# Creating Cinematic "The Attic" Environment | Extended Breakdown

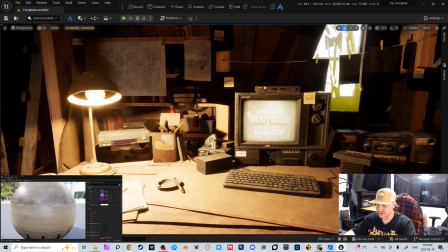[12:12]
But in the actual desk area, it feels like, he has a box for his different
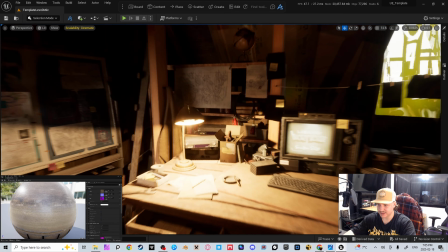[12:19]
metal pieces that he might need to use or whatever, right?
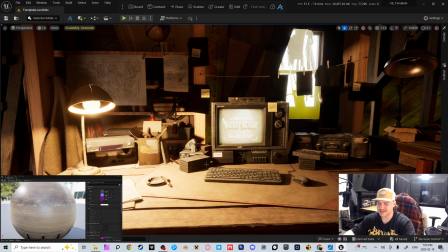[12:24]
Like it's not that it's like so messy that like, it feels like there's just random objects everywhere.
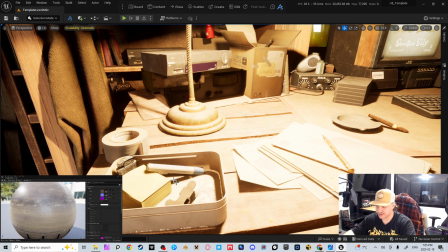[12:31]
It feels like the objects that are in those areas are there for a reason. You have like kind of this tin with a couple different things in it.
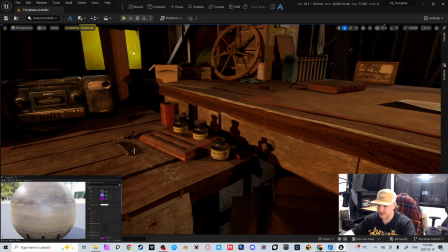[12:38]
You have, this area with, pens near all the ink.
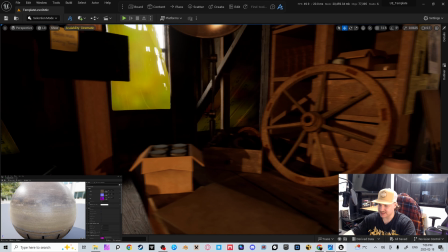[12:43]
You have up in this area just boxes together.
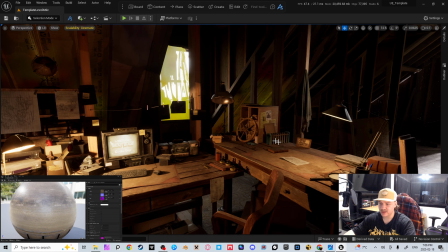[12:47]
Like it feels like things are grouped together still, but then you have random ones that are a little bit more scattered,
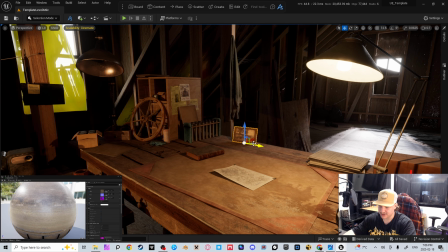[12:52]
like these, and this guy could be maybe a bit more over here. But I wanted to keep a little bit of that randomness to feel a little bit chaotic.
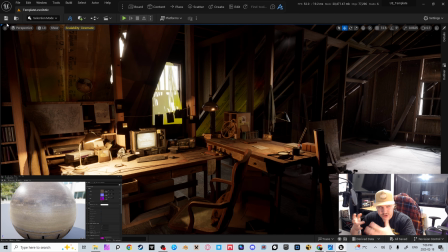[13:01]
I don't want it to feel too uniform, because at the end of the day,
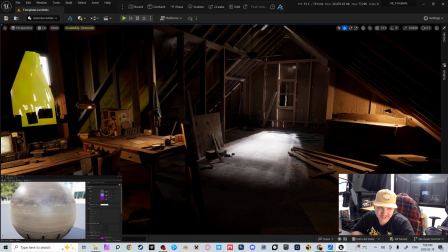[13:06]
this guy's doing work in an attic that isn't finished, meaning that he's a little bit jumbled. He's not, so on a certain job that he's going to do it until he gets finished.
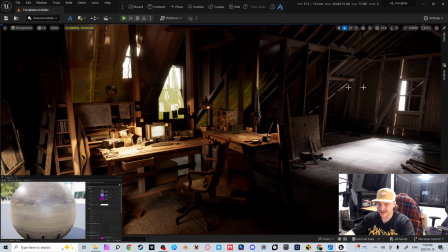[13:17]
Like he is working in an area that he's just kind of not neglected, but kind of stopped working on, right?
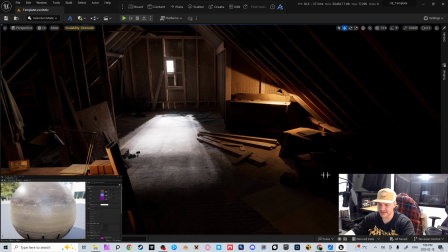[13:25]
Like there's just, it's kind of like in the middle of renos and he's just working in it.
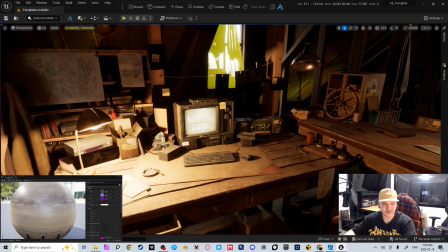[13:31]
So I wanted it to not feel like it's super uniform and stuff.
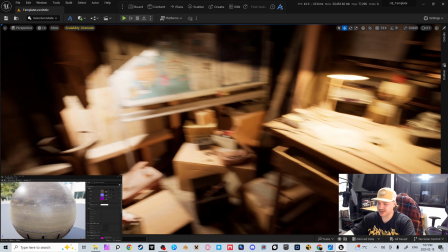[13:36]
I wanted to feel a little bit chaotic. So I think I got that down a little bit, at least good enough.
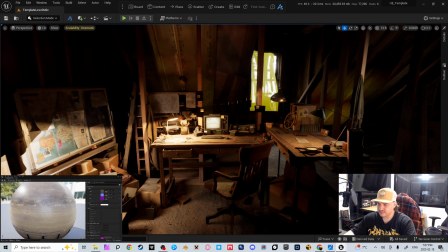[13:44]
Okay. On to the next thing here.
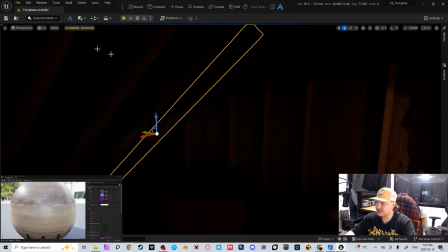[13:48]
So this, I'll go into my cameras here.
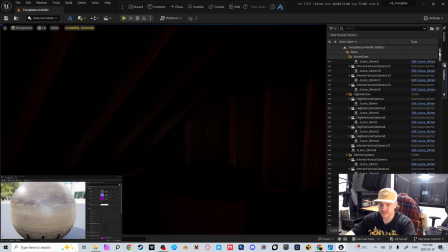[13:53]
This is a really cool thing. I mentioned his name in the Artstation page for every single Artstation thing that I write, or like post about. I write a whole thing, like multiple paragraphs or a paragraph or whatever,
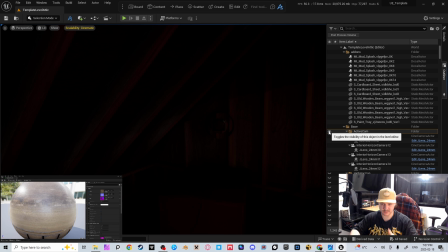[14:12]
to basically show my thoughts when posting it and go over certain things that I want to highlight. So if I'm not going over everything in this video, go over there, go to my Artstation. It's in the description of my YouTube, and I go over a lot of stuff in those.
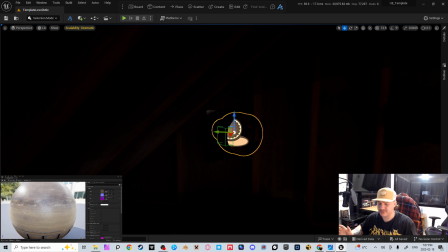[14:31]
Worst case, put it through a fucking speech, text to speech, and just listen to it. It really doesn't matter if you don't want to read. But I'll go into my camera, not this one.
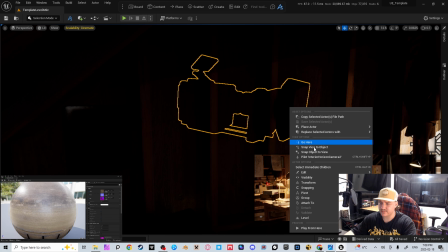[14:46]
I'll go into this one. So this is what my camera looks like in Lumen.
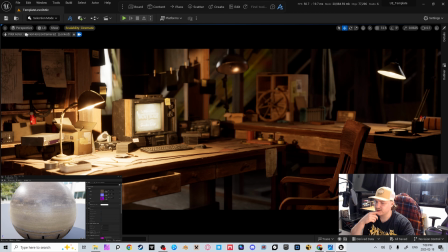[14:51]
Doesn't look bad in Lumen, honestly. It looks pretty good. in Path Tracer looks a lot better. You know, you're getting all this paper material and stuff doesn't work in Lumen,
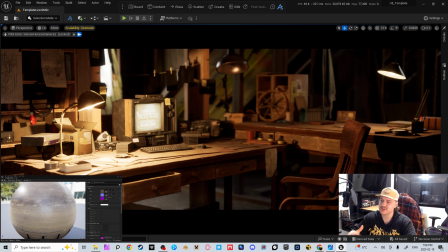[15:06]
and that's because I used it with some different shading models and stuff to really get that, like, if I go up close to it,
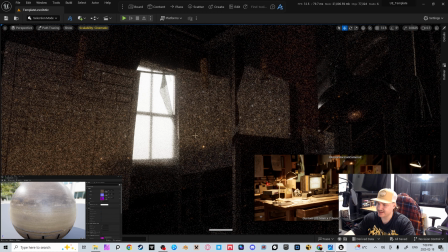[15:16]
if I go into Path Tracer, it has this like paper look where light is actually coming through
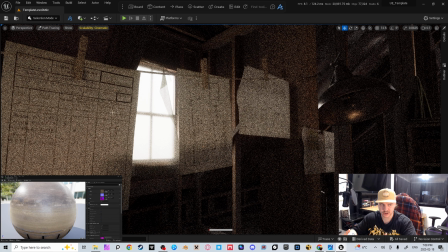[15:23]
and making those black lines appear even darker, kind of thing, and everything around the black lines becoming light.
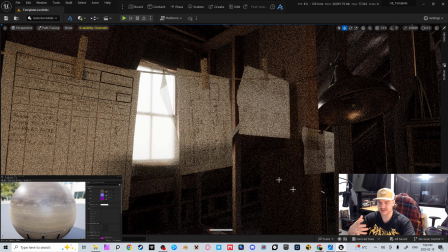[15:30]
Like, you know, you're actually seeing, like, for example, this one over here, because there's woods behind it, it doesn't have the light coming through, meaning that it's like way darker, and then this side is way lighter.
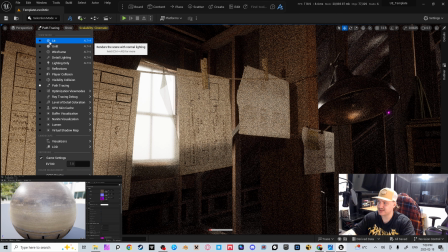[15:42]
So I really wanted to get that paper feel with that, where it's hung up and it has the light actually shining through.
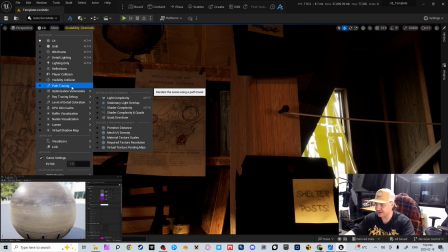[15:49]
On ones like this, it doesn't have the light behind it, so I didn't care to have that. Plus, it was an already made thing, so I was like,
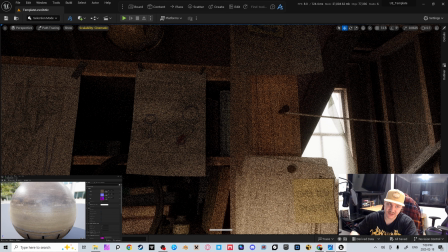[15:56]
you know, let me put this in areas that I don't need that special material, so that way I don't have to spend time doing that.
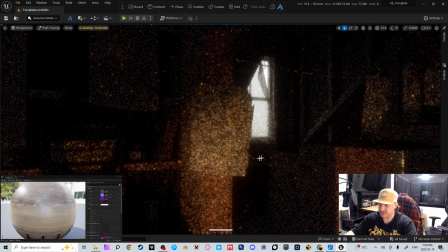[16:05]
But you can see how this looks right here with this guy as well. When it's stacked on top of each other, it has a cool result as well.
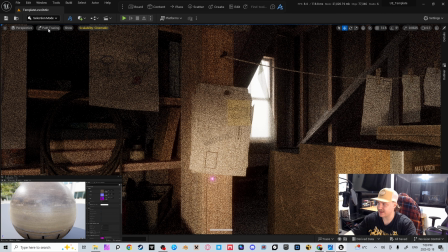[16:13]
You know, it looks more like paper, but it doesn't work in Lumen.